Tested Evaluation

Our media product, the opening of a sci-fi thriller film entitled Tested,
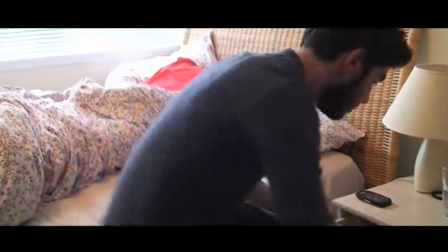4s
follows the basic structure and convention of film openings, as usually, the first thing that the audience sees is the production company's logo. We have followed this convention by using our own logo of Woodburn Productions, as well as adding in a special effect on Adobe After Effects to give it a shattering forming look on the screen, giving it a more impactful image. We decided to name our film Tested to add lots of questions for the audience. What is this film about? What's being tested? Is it a test for the characters or for the audience?
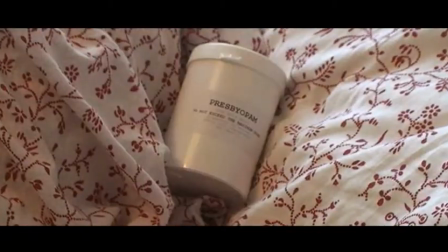30s
This also adds to the sci-fi thriller genre, as a single word gives it impact and makes it more memorable.
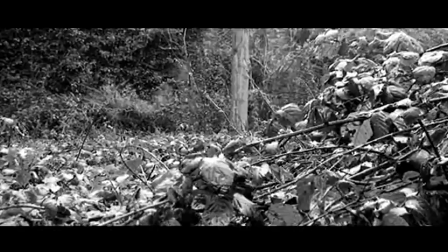36s
We also included an action sequence in our film opening to highlight the thriller nature of the film, and to give the audience a taste of what's to come in the film.
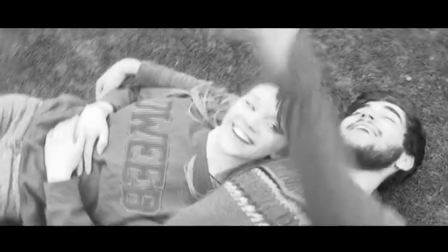44s
In our initial drafts of the film opening, we did not use the bedroom scene at all, and just had the action footage.
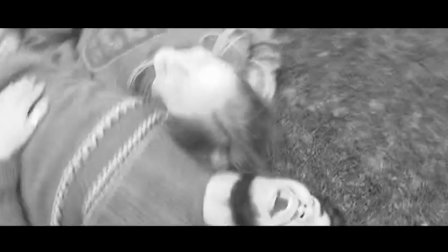49s
But this made it seem too much like a trailer, so we decided to slow down the pace of the film with the morning bedroom sequence. We noticed in our research, thriller/sci-fi genre often starts in alternate worlds or dimensions.
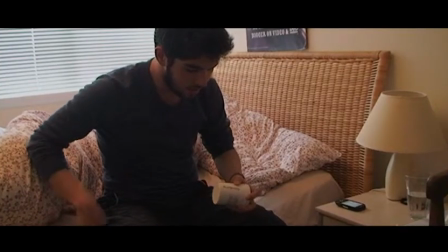62s
However, we noticed that in lots of psychological thrillers, an ordinary setting is used to add to the universal quality of the film,
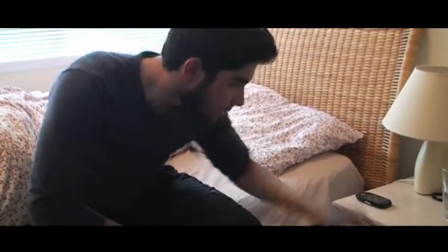70s
making the audience relate better to the characters.
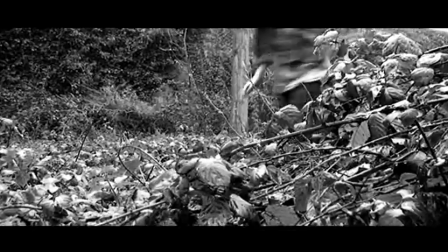72s
We also wanted a build-up of sinister sounds in the flashback sequence, as this is usually seen in conventional action sequences and thriller films,
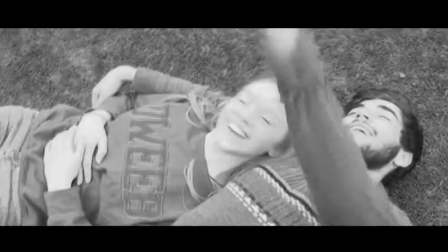80s
so that the audience definitely know that they are in a climactic scenario with the protagonists.
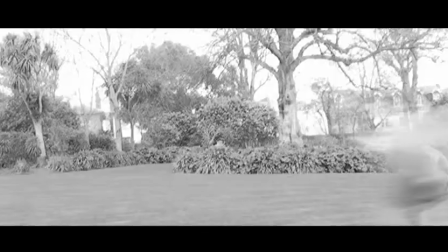84s
We also followed the initial conventions of narrative by introducing the audience to the protagonist within the first 20 seconds.
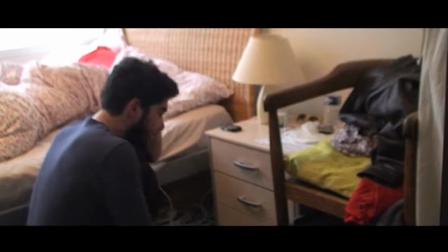91s
We also aimed for diegetic sounds only.
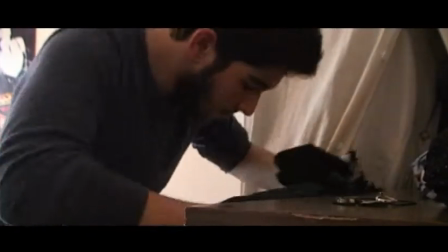93s
For the most part in our production, this allowed us to demonstrate the dullness and mundane lifestyle the protagonist seems to live.
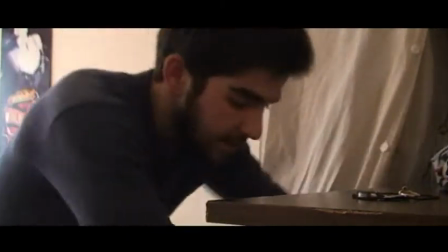101s
However, we did use various sound effects, for example the phone sound and the heartbeat to add an overall effect.
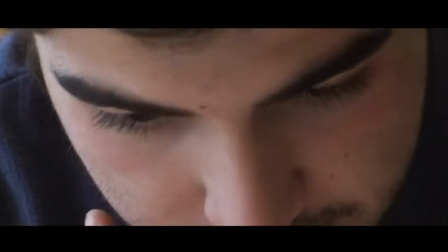107s
To really show that the film was aimed at this age group, our protagonist is in his late teens, appealing to this particular age group.
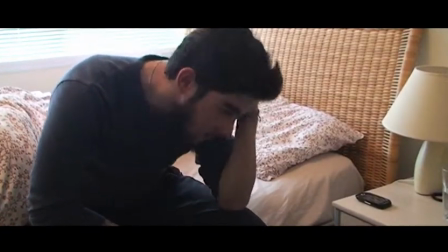113s
We also decided that we wanted the protagonist to be very scruffy and messy, which it seemed that most teenagers are,
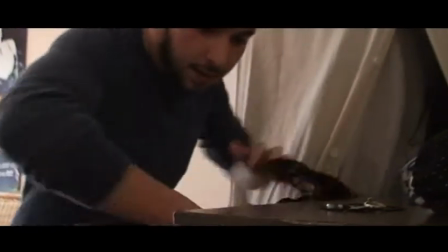119s
which further allows them to relate to the protagonist and the film as a whole.
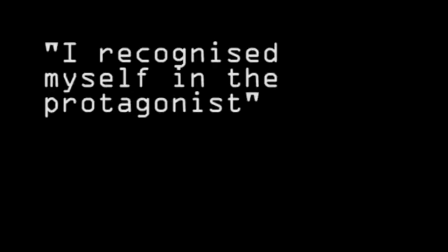123s
Some people that we interviewed about our film opening said that I recognised myself in the protagonist, and he was really messy, like me.
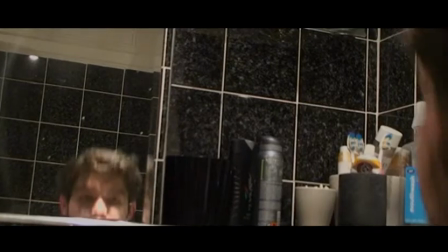130s
Additionally, we cast an attractive male in the role of the protagonist,
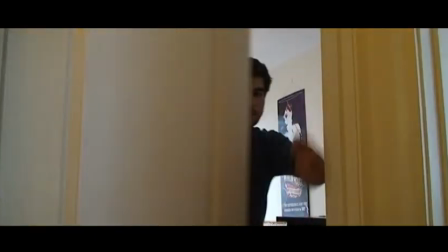133s
as the conventions of media products seem to dictate that good-looking people are the only people that the general public aspire to.
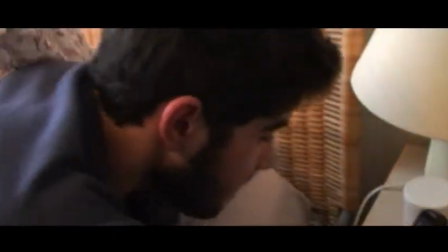140s
We made him scruffy, making him a relatable character for the audience.
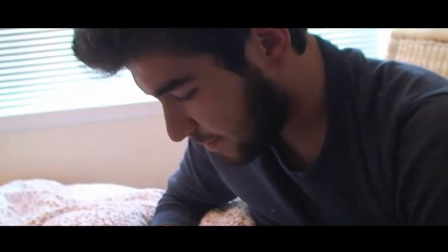143s
We did several surveys of people of all ages, from 10 to 60, to find out the general conventions of their favoured genres. We discovered that people our age's favourite genres were generally romance, sci-fi and thrillers, but since neither myself or Molly really enjoyed romance films, we decided to do a thriller film, aimed at people from the ages of 14 to 25.
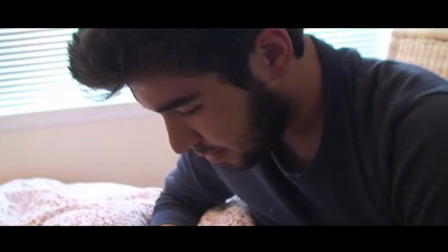165s
We explored this further when we considered the manual focus of the film opening. Often, we had the protagonist in focus with the mess of his room and the blurred areas.
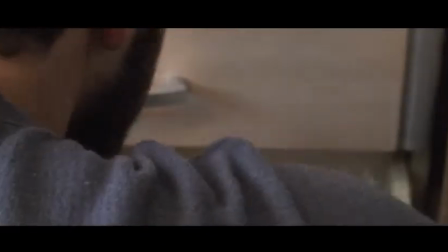173s
This could signify the blurred nature of his outside life and its hectic nature.
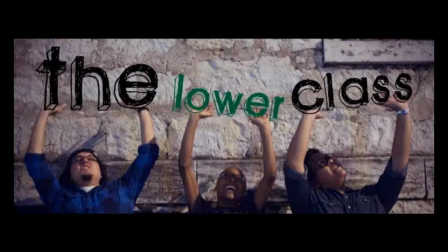178s
Furthermore, we aimed to represent the slightly lower class for our film opening, as well as representing the youth generation.
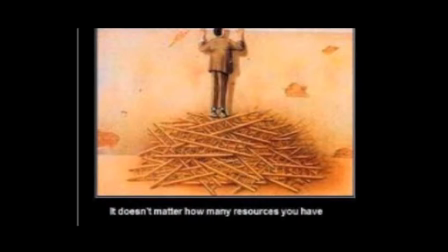184s
We decided to look at it from the perspective of society looking down on the slightly less well-off younger people.
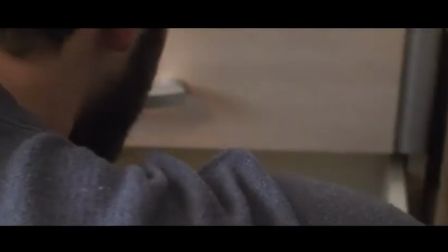189s
We did this through our use of high-angle camera shots signifying society's higher worth over the protagonists.
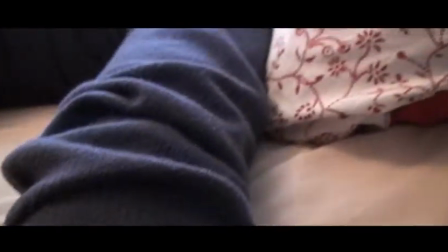195s
We also decided to dress the protagonist in dark clothing to symbolise the darker sides of his character,
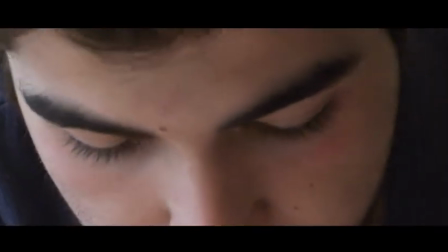200s
with the addition of a beard making the protagonist seem lazy and unkempt. We also added the image of the protagonist of a lower class.
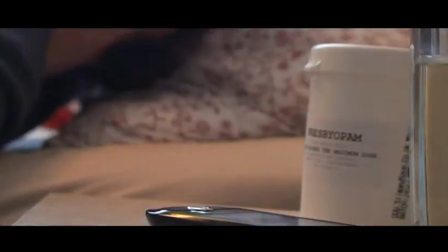207s
He uses taboo language by saying, "oh crap."
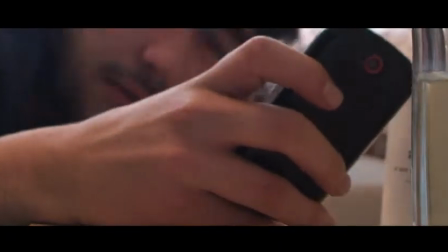211s
This makes him seem perhaps less educated than the rest of society, as he cannot find other words to articulate himself.
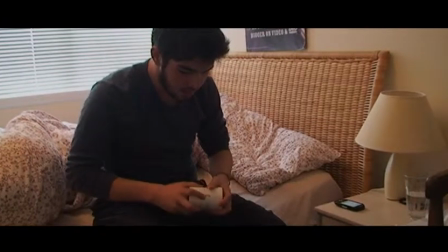217s
If the film was to be made into a full-length feature film, there could be a whole manner of film production companies that could be used to produce our film.
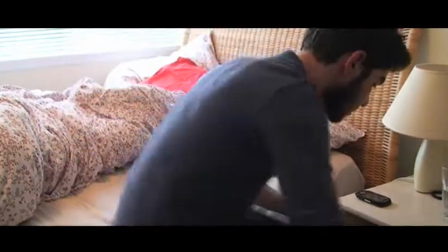224s
Really, the film could be produced on a very small budget and could be produced by production companies such as Bedlam or Seesaw,
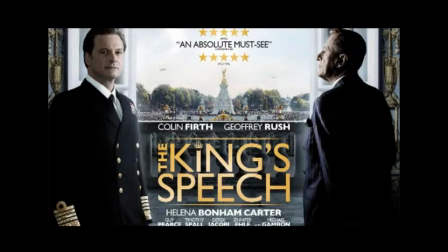230s
which were the production companies responsible for The King's Speech.
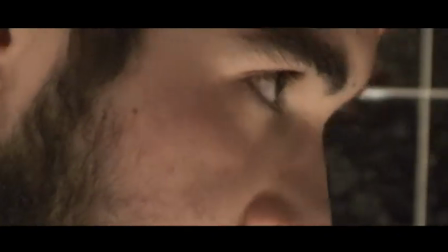233s
The film could be more of a psychological thriller by using lighting, for example chiaroscuro, and dialogue to create the fear.
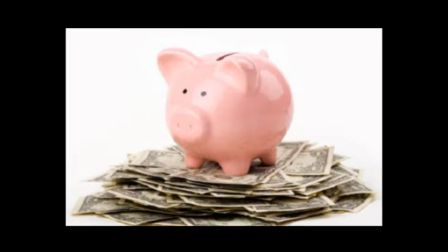239s
However, there could be a bigger budget element in this film to do with the sci-fi element of the film.
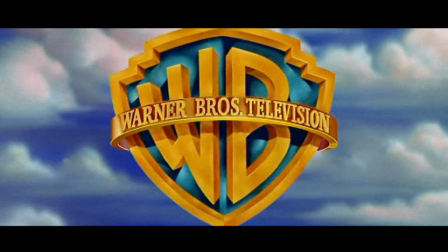245s
This could be done by companies such as Warner Brothers or 20th Century Fox.
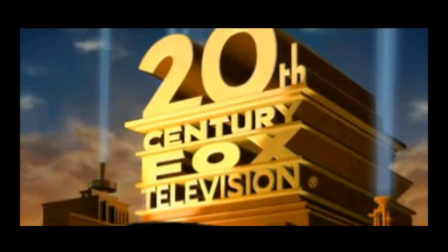249s
This big budget could be used to create panoramic scenes of the different world in which the protagonist lives,
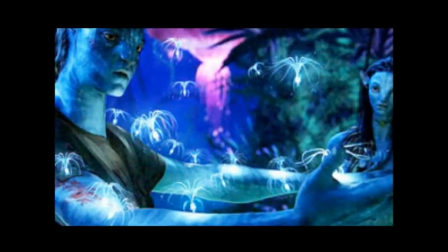255s
or even, for the special effects perhaps, to show the protagonist's paranoid thoughts or flashbacks.
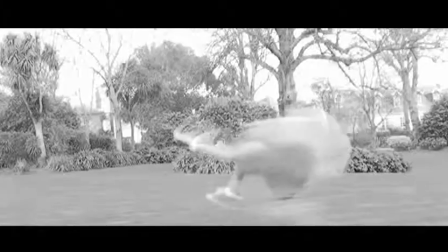262s
That may be very demanding for the special effects team, ensuring the need for a big budget. To attract and entice our audience into the film, we did research early on in the process with our target audience, 14 to 20, discussing sci-fi and thriller films and how they expected them to be. For example, opening with a panoramic shot of the setting, with an action sequence, or, like in our film, opening on the general life of the protagonist. We wanted the audience to relate to the protagonist, so we asked our participants to tell us their favourite heroes in films. Lots of people said the obvious ones such as Harry Potter and Jason Bourne, We also noticed how lots of characters they were choosing were very similar to themselves. For example, flawed characters such as Katniss Everdeen from the Hunger Games trilogy. By doing this, we responded to the audience's wants about the character being relatable and flawed.
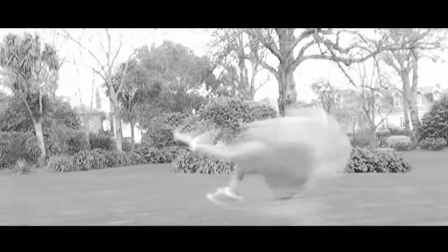308s
Additionally, we added in an action sequence which many of them said they expected and wanted from a sci-fi thriller film.
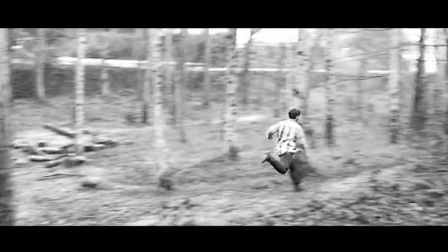314s
This was at the end with a flashback sequence. We asked the audience, what do you think it's about?
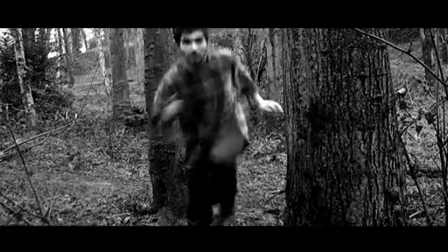319s
Would you watch the whole thing? And what did it make you feel? Did you like it? What genre would you say it is? And what did the lack of music make you feel, if anything? We also asked if they had any additional comments. Chloe J said that she loved the way that we didn't feel the need to use music, as it showed the normal man's life as it was at the beginning of the story. We felt that this comment summarised our aims brilliantly, as we attempted to mimic the conventions of film, as most of the time it doesn't have music over the top. It's mostly diegetic sounds that are used. Sarah said that she liked the premise of the story setup, which was good as it really helped us realise our intention to include many enigmas for the audience.
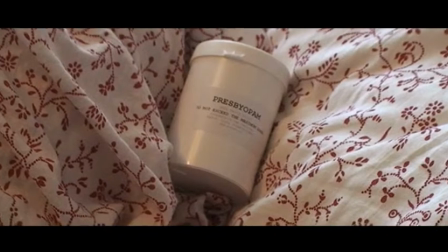356s
She also commented that she wanted to find out what was happening with the man and the pills. Throughout the whole process, we have learnt a lot by using all of the technologies available, for example, Adobe Premiere Pro and Adobe After Effects. This really helped us to develop our editing skills, as well as giving us a genuine appreciation of how difficult and time-consuming editing is. In particular, in relation to the sound editing, which was very hard as we had to include lots of action matches in our sound,
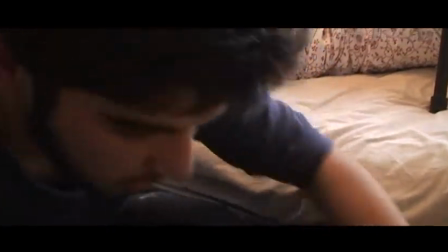382s
as well as non-diegetic sounds of music and so on. We included the black bars to make it seem more like a real film product.
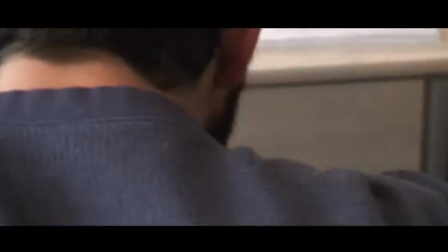390s
We also learnt a lot about camera work and the symbolism and semiotics of the angles and focus in particular.
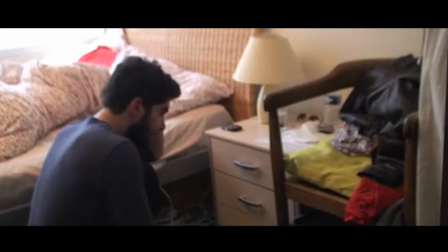395s
We discovered, although the camera did allow us to focus on everything in the shot, we always kept something in focus,
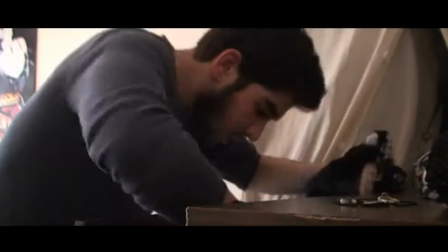401s
usually the protagonist, as we wanted to draw the audience's attention to him in the film opening.
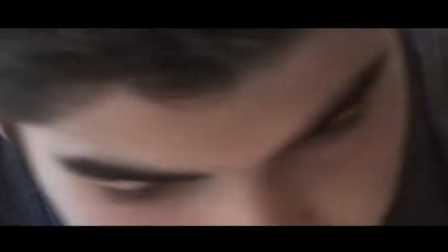405s
We also wanted to use a variety of shots within our film opening, from extreme close-ups as seen here, and extremely long shots of the action sequences.
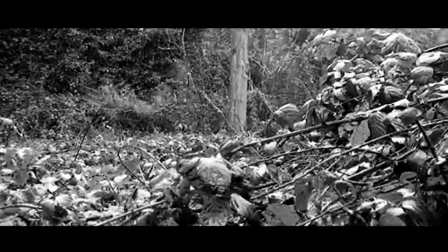414s
We also discovered the importance of lighting, and we mainly used natural lighting to give the appearance of morning or midday sun.
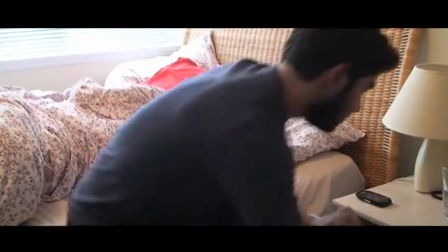421s
To get the effect seen in our film opening, we used slightly lower exposure on the camera settings so that it created a contrast between the light in the scene and the dark.
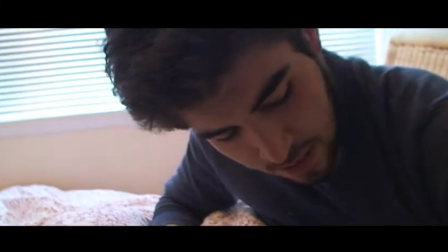429s
We learnt that the lighting, camera and focus are all a vital part of successfully telling the story and contribute to the audience's enjoyment and understanding of the film as a whole.
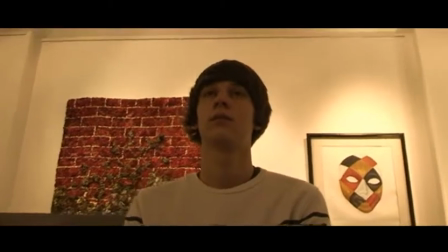438s
We noticed in particular, whilst looking back at our preliminary tasks set in an art gallery,
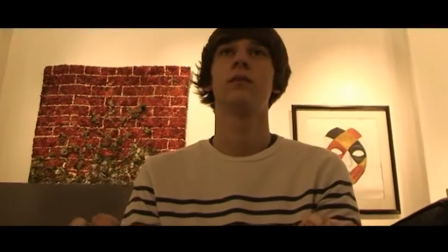443s
we can hear a buzzing sound which is not present in the film opening, which demonstrates our development of skills in the sound area in particular, as we have learnt that the sound balance and volume in relation to the overall effect of the film is of utmost importance.